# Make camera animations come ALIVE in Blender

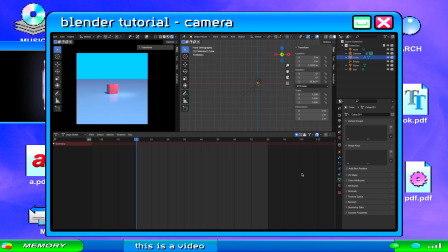(0:00)
Hello and welcome to another tutorial. In this tutorial I'm gonna show you how I animate my camera when I want to zoom in on objects.
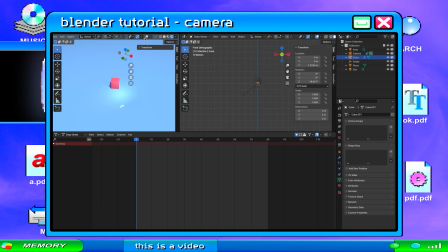(0:10)
So here's a small scene I set up. So here I have a camera that's looking straight to the cube.
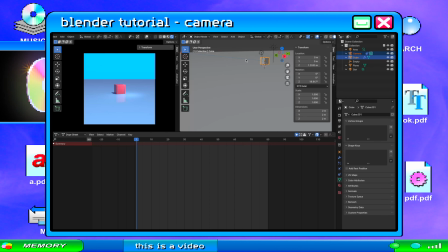(0:16)
So my plan right now is to animate the camera zooming in on the cube.
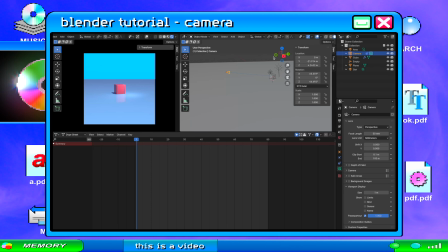(0:20)
But I don't just want to make it look boring, I want to make it so it looks fun. So press X here to go to the X-axis.
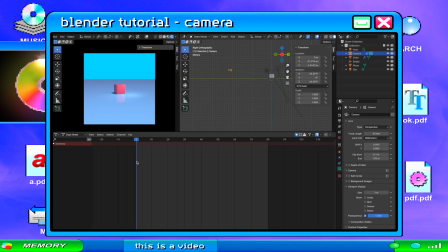(0:27)
And down here I have the dope sheet. And it's in the dope sheet you animate your animations using keyframes. And if you press this drop down, you can find different workspaces in Blender.
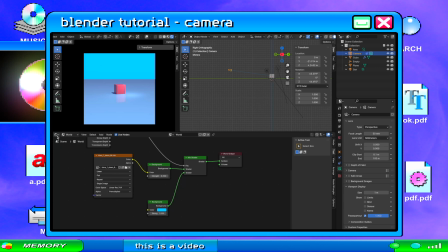(0:36)
So example here, we're going into the shader editor and we can switch back to dope sheet when we want to animate.
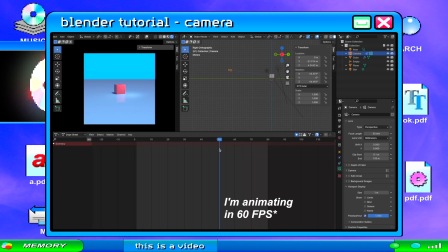(0:42)
And this is the timeline I'm gonna animate over. So it starts from frame 1 up to frame 80. To animate, place the bar on frame 1. What I do then is that I select the object I want to animate. I want the animation to start where the camera is located currently. Now press I for Insert Keyframe and choose Location.
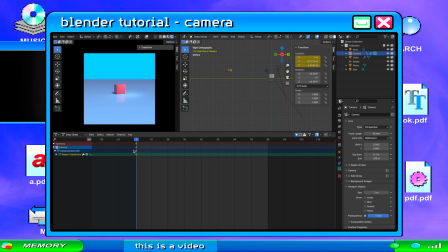(1:02)
Now we see that you have created a keyframe for the location for your camera at frame 1. Let's say I want to make it move up to frame 40. Drag the bar to frame 40. Then make sure the camera is still selected. Now press G for Grab and move it forward towards the cube.
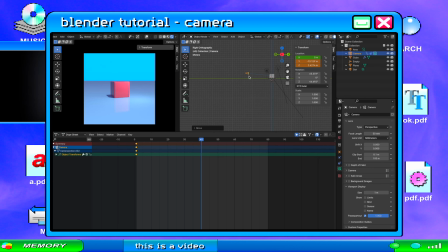(1:19)
Then place it by clicking. Before you do anything else, press I again and insert keyframe for location. Now we can see that you have placed a second keyframe on frame 80. As we can see now, the camera is moving between the keyframes and its different locations.
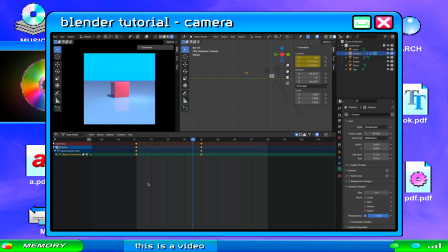(1:35)
The problem is that it looks really static. Even though it's moving, it's not entertaining. Maybe we can move it on frame 40, a bit more towards the cube. Press I and insert keyframe. The next thing to do is to go to frame 1, then move the bar forward with the arrow keys to frame 9.
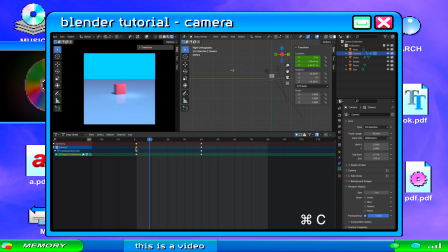(1:54)
Then press on the first keyframes and copy it using Command C. Now press Command V to paste it on frame 9. Now we have copied the location of the camera from frame 1 to frame 9, which means they are the same. So what I want to do now is to take the bar and place it on frame 9 and make sure you have selected the camera.
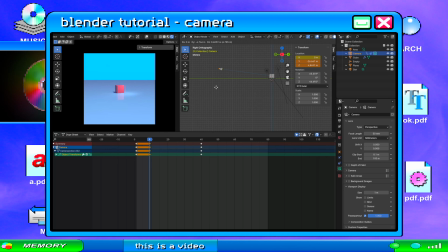(2:13)
Then press G for Grab and move it backwards. Then press I for Insert Keyframe and choose Location. What we have done now is that we have animated the camera moving back before it's going forward. It looks more entertaining, and if the camera moves with confidence. It's like when you throw a ball.
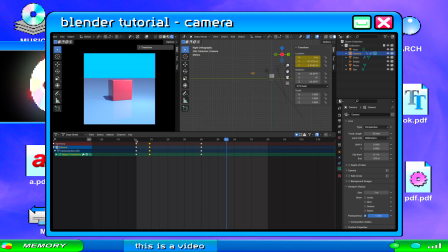(2:32)
You need to move the arm back before you can throw it really far. The problem I see now is that the animation stops really suddenly on frame 40. I want to make it look as if the camera went past frame 40 and then back a bit, as if it were a bouncy ball or something.
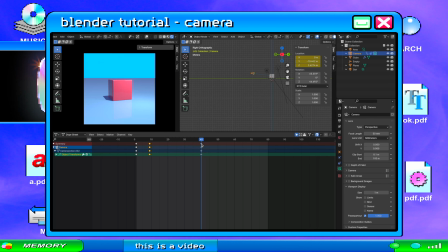(2:48)
To do this, go to the last frame, frame 40, and select the keyframes. Now copy it by pressing Command C, then move the bar forwards with the arrow keys to frame 49, and then press Command V for paste.
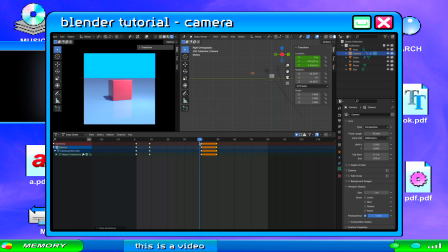(3:03)
So now we want to make the animation go from start and then to 40, a bit more forward and then back to 50 where it lands on its current position. Now make sure the camera is selected. Now press G for Grab and then move it forward slightly towards the cube.
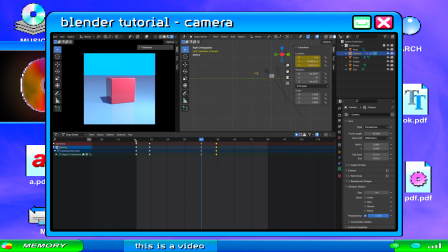(3:18)
Now right after, press I for Insert Keyframe and Location. Maybe it goes a bit fast here, so move the last keyframes back a bit. Now the camera movement looks a bit more fun and entertaining. Then we could even make it so it bounces forward a bit, then back a bit, and then forward again.
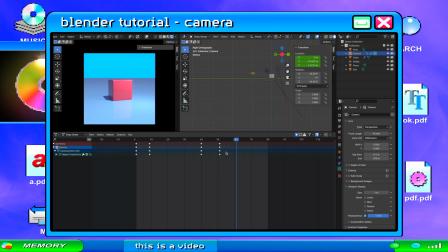(3:38)
To do that, press the bar here, and then select the last keyframe, use Command C and Command V for paste. Now press G for Grab and move it forwards a bit. Then press I and insert keyframe location.
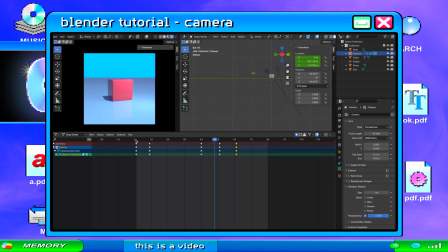(3:53)
Now the animation looks even more lively and fun. We can also add some focal length underneath the camera animation.
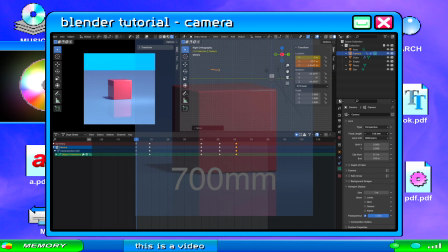(4:00)
Focal length determines the depth of the frame. If you have a big focal length number, the picture will look really flat.
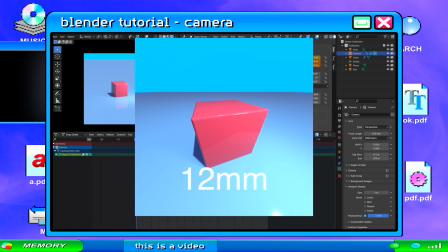(4:07)
And if you have a small focal length number, the picture will look really wide.